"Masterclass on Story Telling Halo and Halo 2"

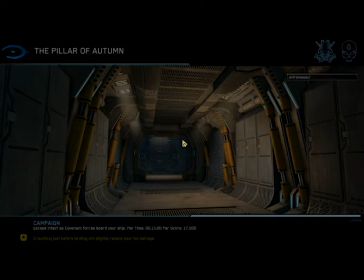(0:00)
What's up everybody it's Taylor Lee for Congress here and we've got another excellent video for you a master class in storytelling and we're gonna do a case study on Halo and Halo 2.
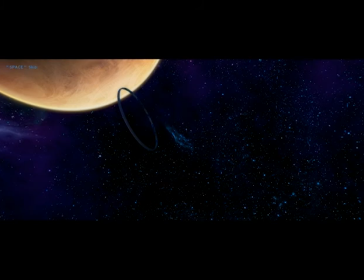(0:10)
The opening scene gives a sense of scale. Halo is known for being a large universe and Halo dwarfs anything mankind has built.
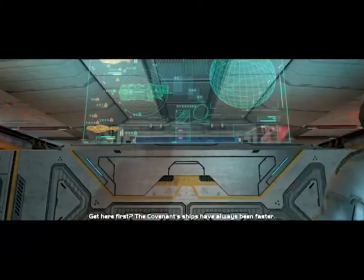(0:17)
We're gonna be in for a crazy ride. Cheese isn't the most prominent character in this game, is designed to introduce both him and Cortana as people and we're stepping into their world.
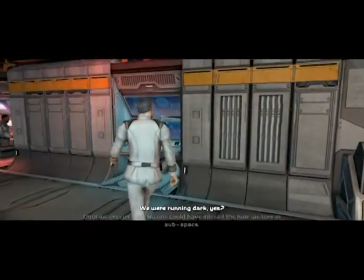(0:25)
They weren't designed for us. They already existed and we're just watching. Here, Cortana lays it out for us.
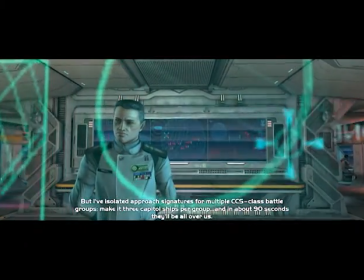(0:32)
The odds are overwhelming, and Keyes lays it back at her. We're not giving up, no matter what.
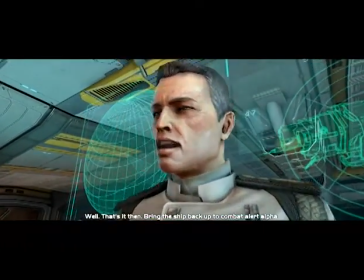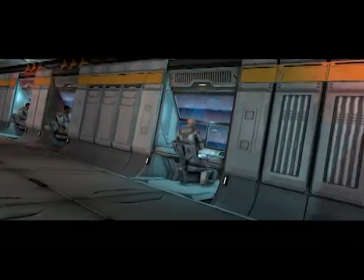(0:44)
The emphasis on everyone here is foreshadowing you, the player.
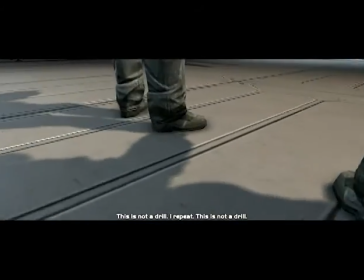(0:49)
It's a mainstay of storytelling to take advantage of the medium you're using. The strength of video games as a medium is that you can tell the different stories with different difficulties.
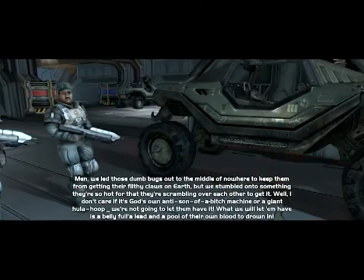(0:57)
Sergeant Johnson's lines here don't particularly add to the story,
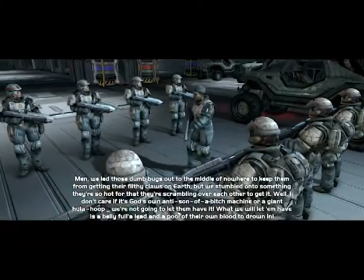(1:00)
but they show different levels of his character and this difficulty-based differentiation is a staple in Halo scenes.
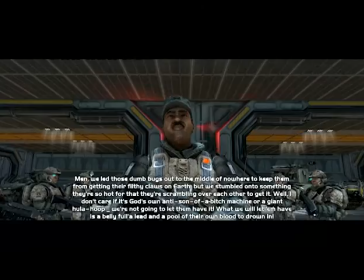(1:08)
This is one of my favorite Johnson lines.
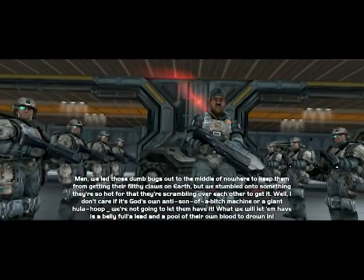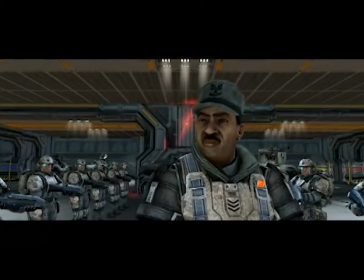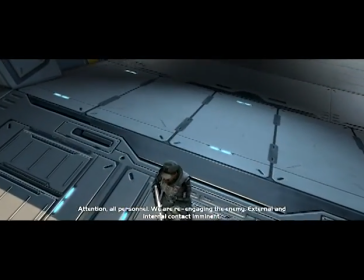(1:24)
Johnson's slow approach here serves to differentiate him from the rank-and-file marines you will be serving with later. His line about greenhorns is directed at you, the player, not really the other marines.
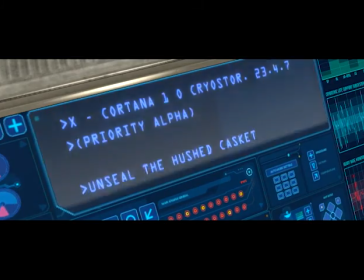(1:35)
Quote-unquote hushed casket is cryptic language for Master Chief.
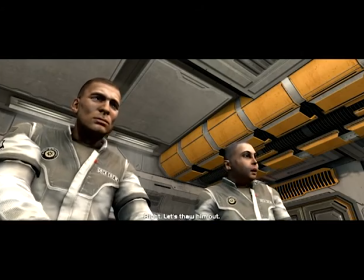(1:39)
This type of linguistic flexing is common in military speak and serves to flesh out the universe despite never being used again in the franchise to my knowledge.
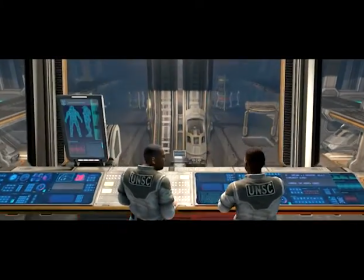(1:46)
This could be because code language is often used once and disposed of for security reasons, or it could be coincidence.
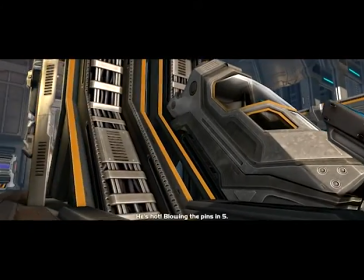(1:53)
Either way, the people who wrote Halo went to great lengths to employ every little strength of the video game medium to tell you their story.
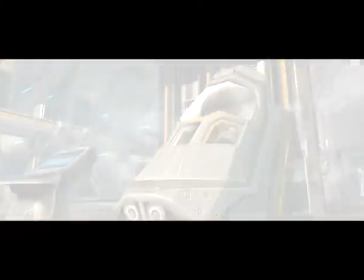(2:00)
If they didn't, this wouldn't be a masterclass. This entire tutorial section fleshes out the universe while you explore it.
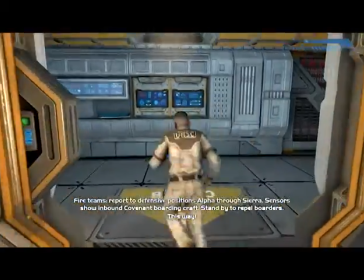(2:06)
This is a core strength of video game story. It's like being in the movie while you watch the movie.
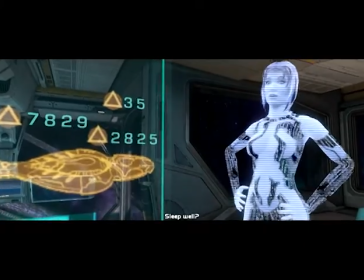(2:16)
This pause by Cortana is great. She calmly calculates an additional kill while against overwhelming odds.
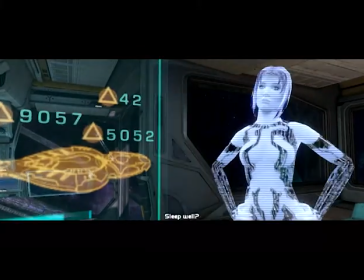(2:23)
This is part of her character, being a thinking machine capable of, but not biased towards emotion.
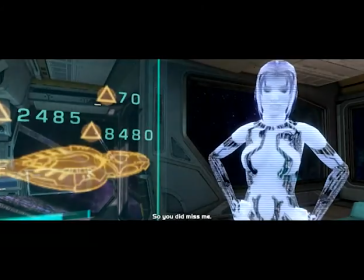(2:28)
Most people would be jumping in their seats at that accomplishment. A little banter between these two is a great introduction to Chief and it prefaces the rest of the game we will spend with these two.
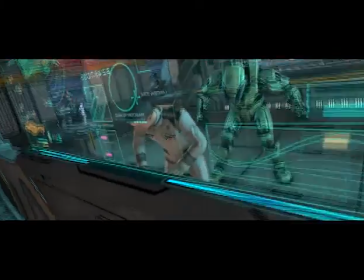(2:40)
This line is silly because we never hear about the antimatter charges ever again.
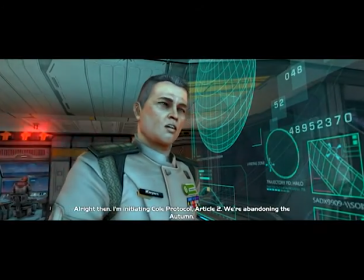(2:44)
That's okay though, even masters make mistakes, especially when they don't know a story is going to become an entire universe.
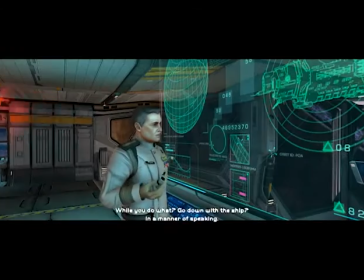(2:50)
That's because when Bungie made Halo it was kind of meant to be a one-off, they didn't realize it would be so popular.
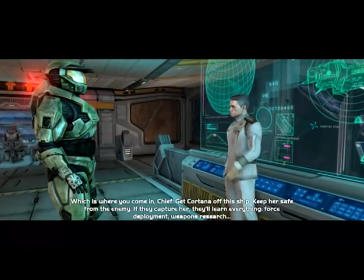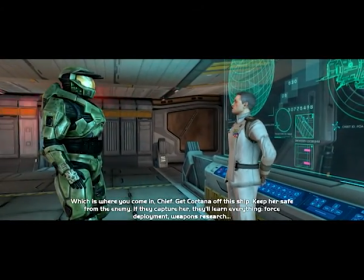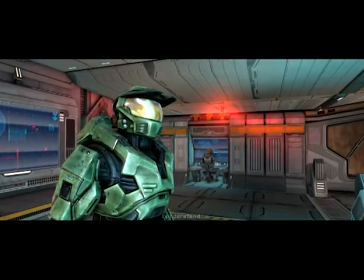(3:07)
This series of orders from Keyes gives a clear and natural meal of exposition. A lot of exposition in Halo feels natural.
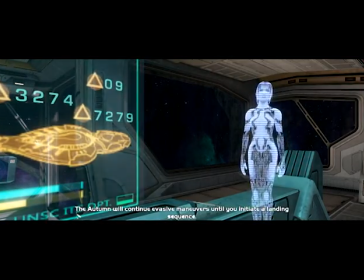(3:14)
More on this later.
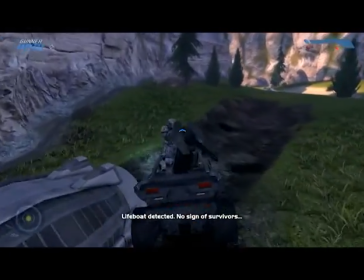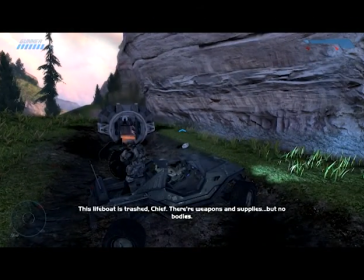(3:22)
The fact that you walk around the game and find failed emergency evacuation vehicles in Dead Marines speaks a lot to the strength of video game storytelling.
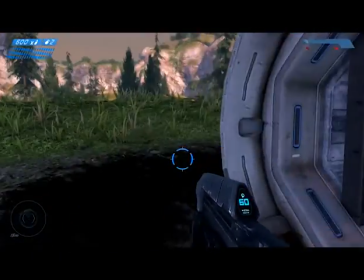(3:29)
This isn't all though. Jen Taylor recorded lines for finding these gems.
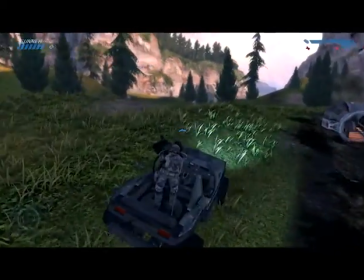(3:33)
They feed the story in an optional way, which also means everyone who plays the game walks away with a slightly different story, though not usually less compelling because of this.
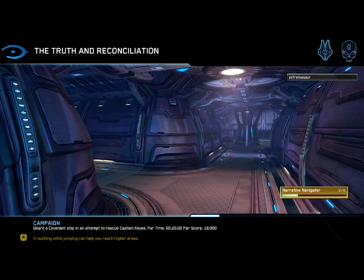(3:42)
The Covenant also have cryptic name schemes, but instead of being spiritual or security-based like humans, their naming conventions are highly zealous interpretations of their religion, and they ostensibly inherit this from the forerunners who implemented similarly significant naming conventions,
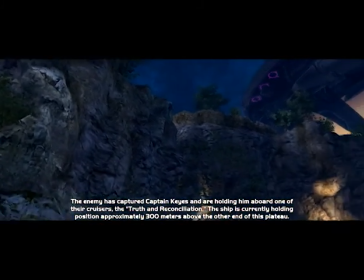(3:57)
even if it was for different religious purposes.
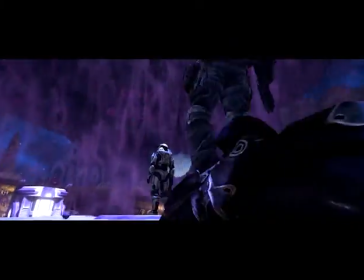(4:04)
This music is alien and wonderful, and highlights the beauty of humanity's deadly foe.